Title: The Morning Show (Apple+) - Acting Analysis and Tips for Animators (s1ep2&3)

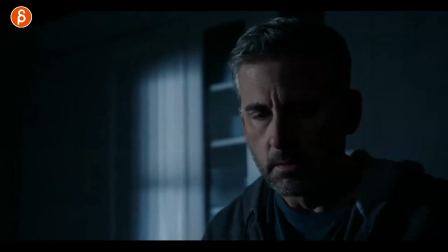3:11 But I think that setup is really cool and could be a good jumping off point for an animator who's getting out of body mechanics into thought process
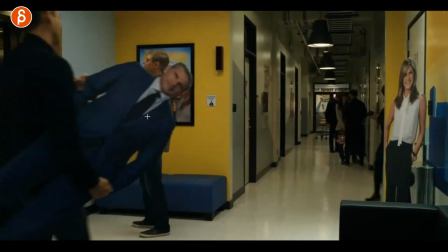3:19 and pantomime with this one i have two things to talk about it's this intro of this and how bradley comes in here so the first one
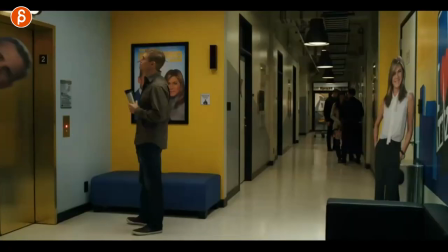3:27 is something that's cracked me up is that you almost think it's the real character for maybe half a second because that angle is just weird
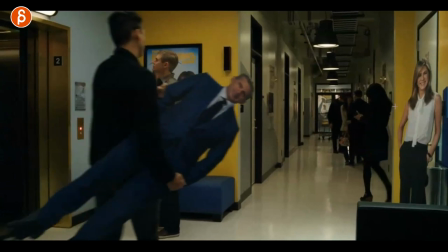3:35 it's totally stiff and realize oh this character is holding you know like a prop like this i love this idea especially if you have it as a cg
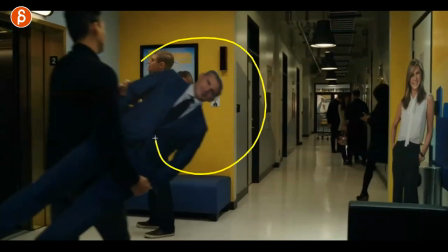3:43 character and keep it totally stiff and kind of fake out the audience i love this i'm gonna steal this i'm just gonna say this i'm gonna do a personal shot
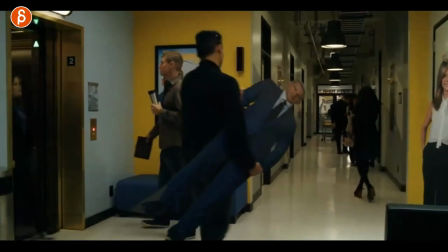3:50 one of these days i'm gonna totally gonna steal this idea love that though and it also goes into character introductions or like an
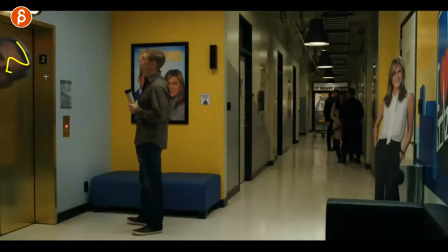3:56 intro of a shot right it's like you have this not here yet and this could be a background whatever you have and then you have your name demo reel character animator the year and all that stuff and then the first thing you see is this you're like what am i looking at and
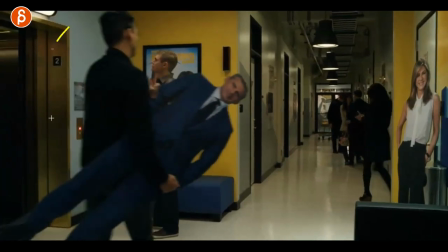4:10 then you have a cool walk or maybe it goes into like a two-character lip-sync talk or something but it's a fun intro that kind of fakes
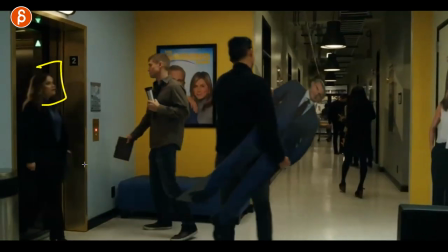4:17 out the audience and the other thing is this one she is coming into this office for the very first time and this is something i
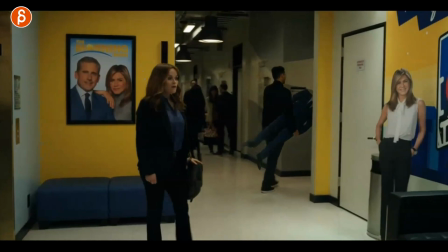4:24 talk about a lot where a character is familiar and unfamiliar or not and it's it's either or so that entrance if you know
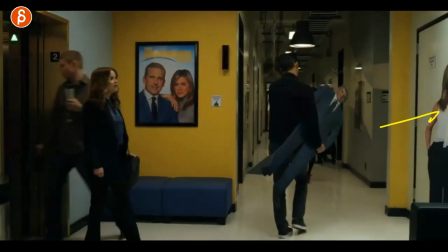4:32 what's going on you might look at your phone do things turn around here maybe go in here turn around here because you know exactly where all those corners are where
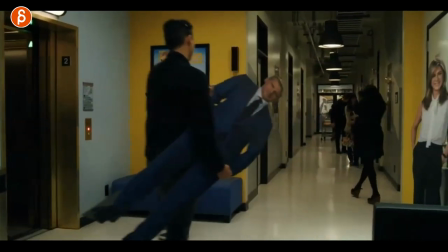4:40 that goes in where the doors are and all that good stuff but a character who has never been here he's gonna have that moment especially if the character
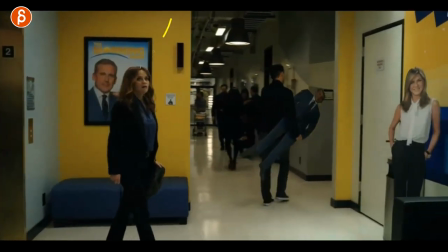4:47 is impressed by it open mouth looking around you can see all this is taking in of where am i what is this looking even down
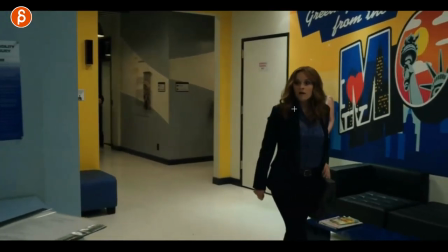4:54 here oh that's interesting oh let me find this this might be of course the thing of i have to look at my mark because i need to stand exactly
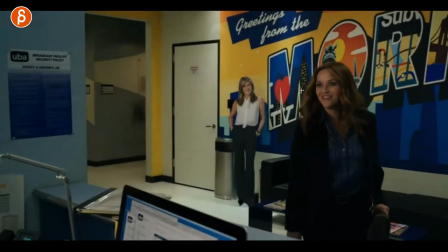5:02 here so that everything's in focus but this really goes into the whole showcase of I'm here for the first time and I'm going to
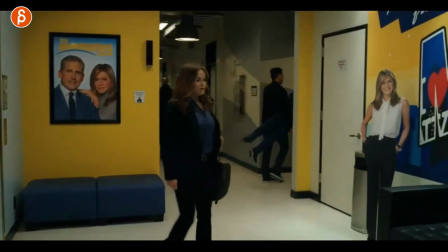5:10 walk around and look at things as if it is the first time so when you shoot reference for you know for yourself for your scene always
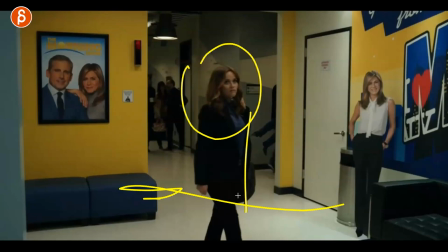5:17 think about that is your character in this environment for the first time yes or no this is an absolutely awesome moment and so many reasons why I
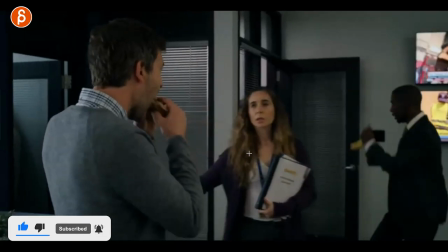5:25 love props and this is just a great example where you just finish a discussion with him she comes in and tells him listen you have an appointment you got
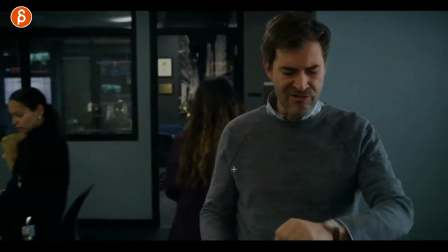5:32 to do something with the next person that's here and he realizes wait what i'm busy i have so many things to do and the
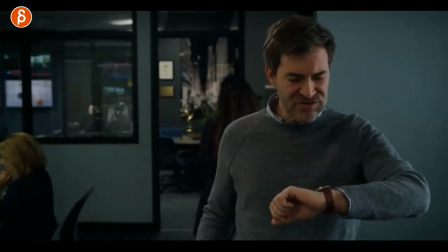5:39 reason why i love this is this right he's been eating this he probably thought that he's gonna have a bit more time eating this so what does he do when he
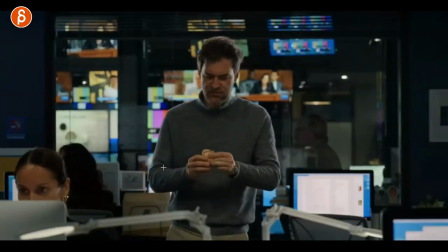5:46 realizes the meeting is right now watch him he holds this together and shoves it in his mouth i love it and the reason why i love it is because the prop shows us that he's in a hurry yes he could look around and be all hectic and run over there
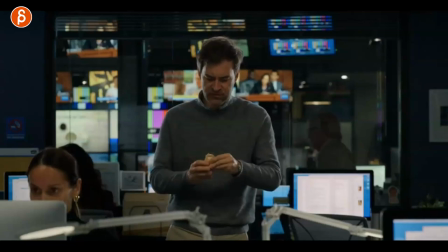6:02 but this is basically if you eat something you generally don't you're not gonna fold it and you're not gonna shove it into your mouth like this so this prop shows us it shows you know for me and for the audience okay i'm in a hurry so what i'm gonna do is
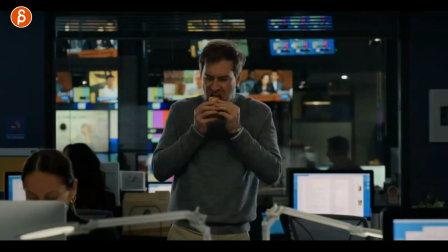6:16 i'm gonna make this as small as possible so i can put the whole thing in my mouth right and i'm and goes off it's great to me
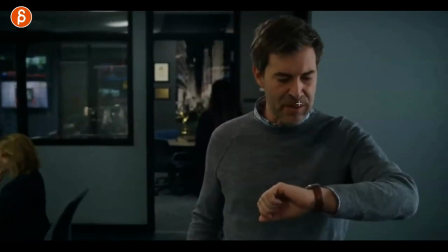6:22 it's just a different way of i mean as an animator you would actually i would tell animators not to do this like oh i'm waiting or i'm in a hurry this is almost like acting out words but in live action you have a lot more freedom for this but animation i think this
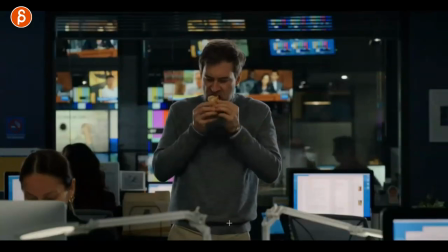6:36 is a great way of showing i'm in a hurry i'm gonna do something and i gotta go over there and i will always defend props and that to me is also a very original way of showing i'm in a hurry i gotta get this done because i gotta now go to the other
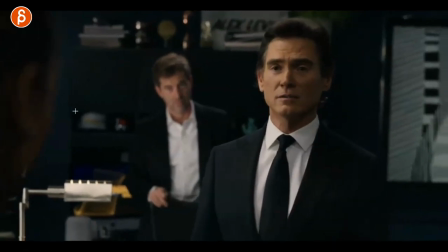6:49 place i love this this is a great moment too where he is asking her who she is and she tells him well i'm such and such and
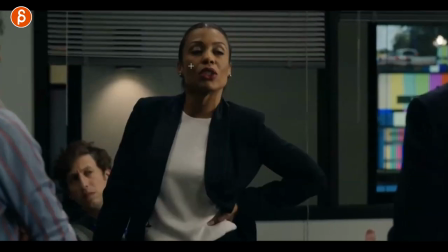6:57 i'm the other person's producer and everybody is shocked at this just for context but she wanted to do this and he is her boss and he hasn't signed off on that yet but she just takes initiative and goes well i'm the producer and everybody's facial reactions are so great he has that moment
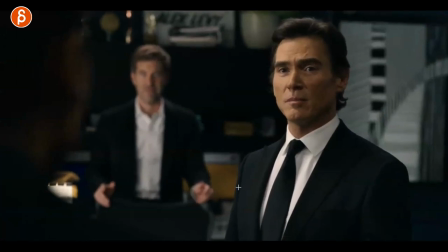7:12 of who are you there's so much going on here that one eyebrow but what and then she tells him well i'm the producer and it's that